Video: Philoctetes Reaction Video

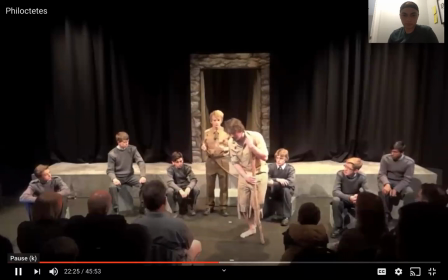4:09 I'm afraid, Charles, that your prayers may be in vain. The blood is flowing again, dark and thick from deep down.
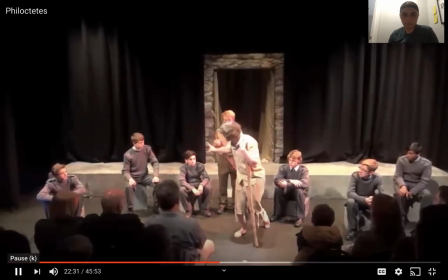4:17 Now you understand. Don't run away. Ah! Agony tearing through him! Ah!
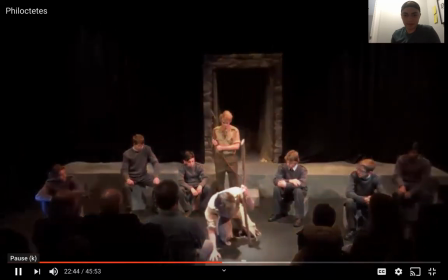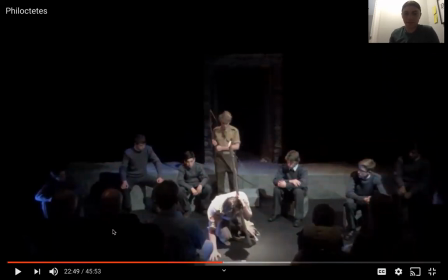4:37 Okay, so at this point here, he's screaming for death as he just pretty much doesn't want to live anymore. I find it very cool how they did this was it's kind of like an aside,
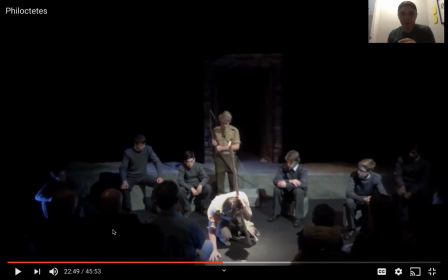4:50 but they put the light just directly on him, and it really emphasizes how he feels alone, and like there's no help or anything, and he's just sitting there by himself, and you see just the light shining on him. I felt like this was a cool add-on for this production,
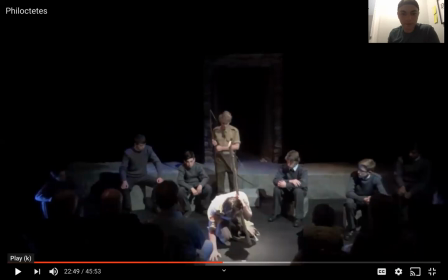5:10 and it really um really shows and emphasizes his pain and his loneliness in this um on this island here
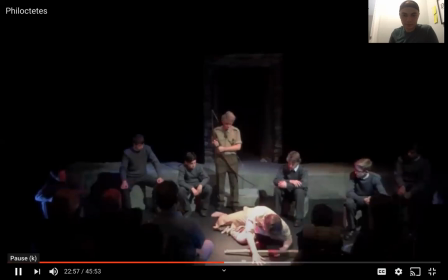5:21 also notice
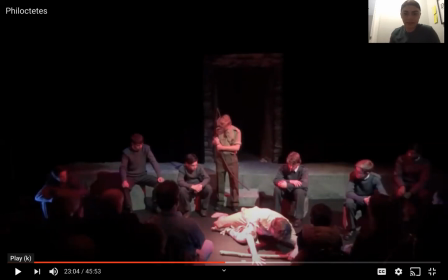5:36 how the color is changing of the light um here i guess the red is supposed to be symbolic for maybe he's bleeding or maybe the anger that he feels that he has to go through all this.
I thought I was acting right.
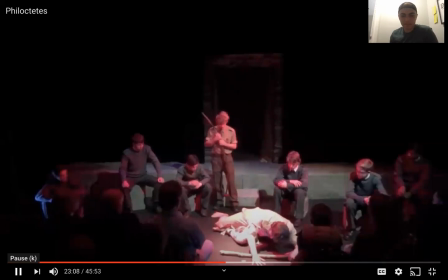Why don't you speak? Don't leave me here like this.
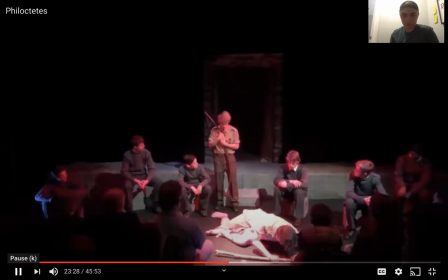6:12 Don't worry. We'll wait.
So there's Neapolimus. He's, I guess, reassuring him that he's going to, you know,
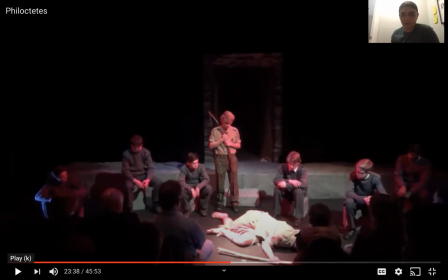6:29 still be there for him. um and right here this is pretty much the point where he passes out and um i find that the um i guess the clothing that they're wearing um as we see the chorus here they kind of they fall into the background you don't really see them i find that that
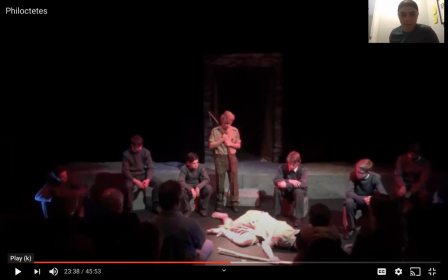6:49 was a really good um a really good thing to do from the dressers or whoever ideal that was um also the torn clothes of philip tds are it looks like it was actually shot back in the day so that's pretty cool and then um
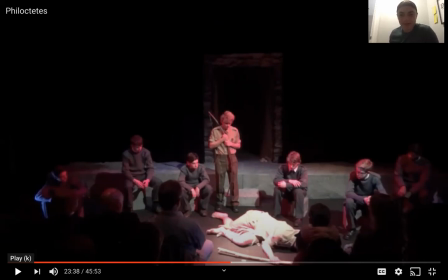7:07 neopolemous is i don't know what's up with his attire but i think that that's kind of a little out of place they could have maybe dressed him up in something a little
bit different sleep
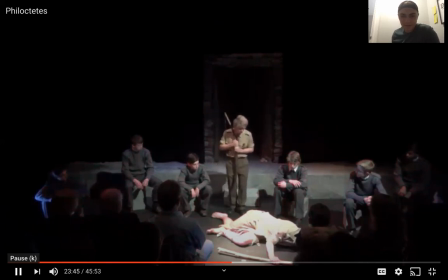7:22 his entire body's He's covered in sweat. Let's him rest, friends. Let's him sleep.
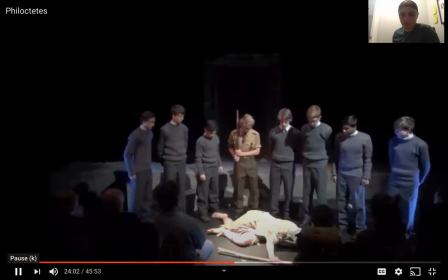7:38 Sleep, innocent of pain. Sleep, innocent of hurt. Breathe over his lord. Soft breath of contentment and sweet happiness. Let your radiance fill his eyes, as now. Listen to the music. Come. So, consider what he's standing. He'll be like still.
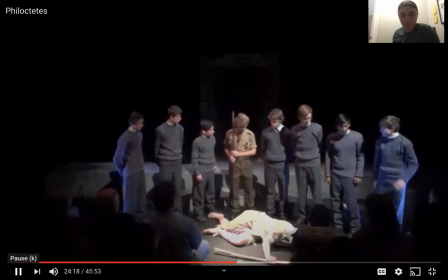7:55 What do you think? Why are we waiting? Swift action at the right moment to surprise him and tell him.
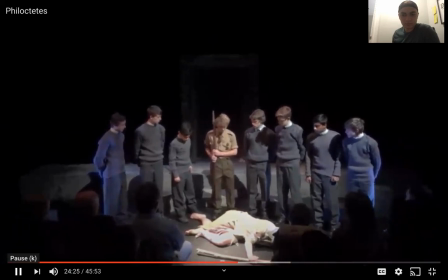8:01 He can't hear us, but I know this. Our hope for the boat will fail if we sail away, leaving him. The carl under bono is his, to boast to thee, half-done, to lie, to bring on his shame and disgrace. These are matters never gods, sir.